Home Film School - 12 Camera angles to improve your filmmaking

In today's tutorial, I'm going to show you 12 camera angles, why you would use them, and how these would help you in your storytelling. Let's go. Number one is the wide shot, and you've guessed it, it's wide.
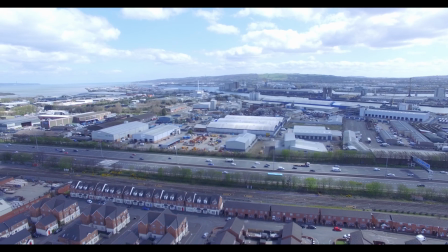This is used to establish where the action's going to take place and the world that we as the audience
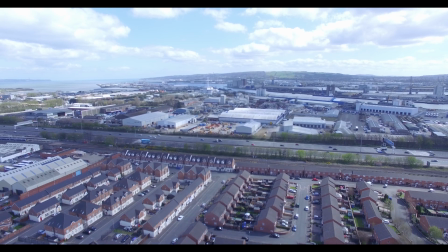are traveling to meet the characters and go through the journey of the piece. This establishes the forum in which we will spend the duration of the film. Two is the long shot. We take the camera, we move it back, and we see the surrounding area,
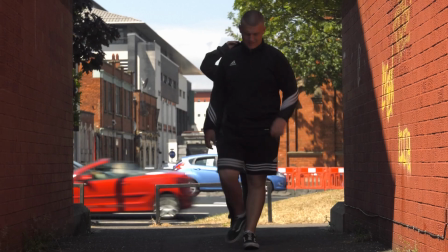but this time we're punching in slightly and maybe we are being introduced to the character.
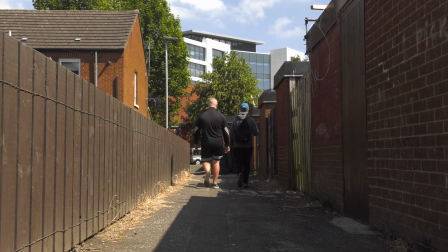The long shot will be used to show the entire of our character's body. We'll see it all. We start to see their relationship with their environment, what's going on around them.
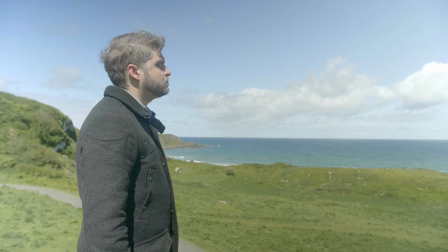Number three, the medium shot. We are very definitely focusing in on a specific character.
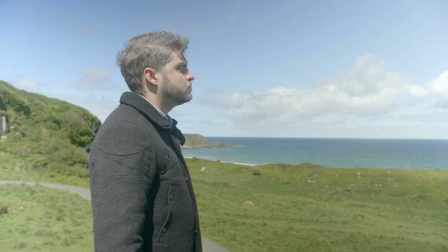We're starting to see their detail. The medium shot would be from waist up. We start to see specific details, the expressions on their face. This is almost the distance that we would have if we were in a conversation with somebody. Again, we are being drawn into the action. Number four is the cowboy shot, and that wins the title of coolest shot name.
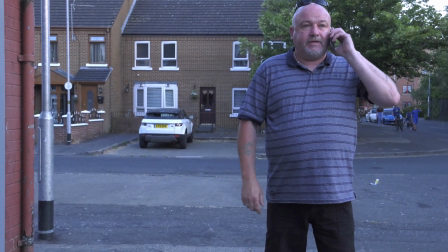This was typically used in a Western, and it will be from just below the hips. So if you imagine that Clint Eastwood is standing there facing off and he goes to reach for his gun that's hanging on his hip, that's the area that we're going to see from too. Now again, this can be used to reveal that a character has nothing to hide. If we can see the character's hands, we fully know what's going on. The tight shot or the close-up. Now we are getting intimate.
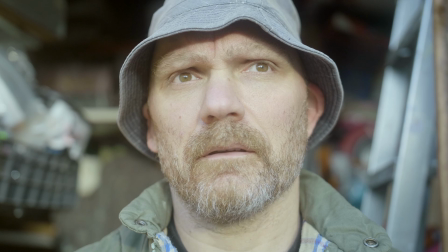So suddenly we are being drawn right into a specific character. They're being highlighted. We're in a space that in everyday life we don't normally inhabit.
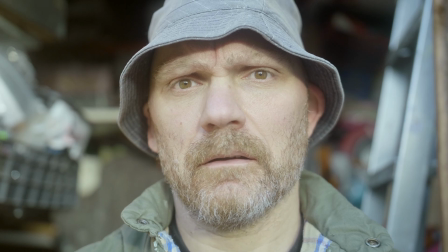We don't normally get that close to people. So we are being brought into the details. We can now see the micro expressions. We can see exactly what's going on in the eyes, which is what film is all about. This really places us in the world of that character. We know what's going on in their mind, their reactions, how they are feeling in that specific situation. They may be saying one thing, but this close-up will be telling us a very different story.
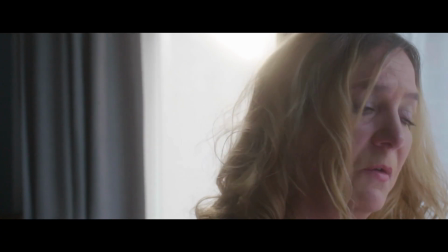We are in the midst of the drama at this point.
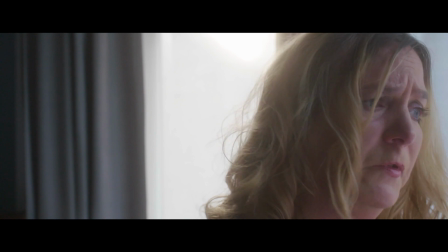A close-up or a tight shot is used when we reach the pinnacle of the action, the real climax of what's going on. We have slowly been brought through all of these shots, and now we are in the eye of the storm. Number six. This is used to draw attention to a specific object.
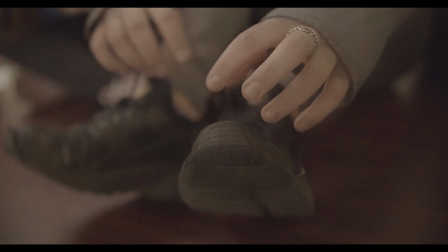For example, we may have a scene where there's a character who looks calm, collected, like they're in control of what's going on. And then we get an extreme close-up of a finger that's tapping away on a table, and we see that there are nerves there.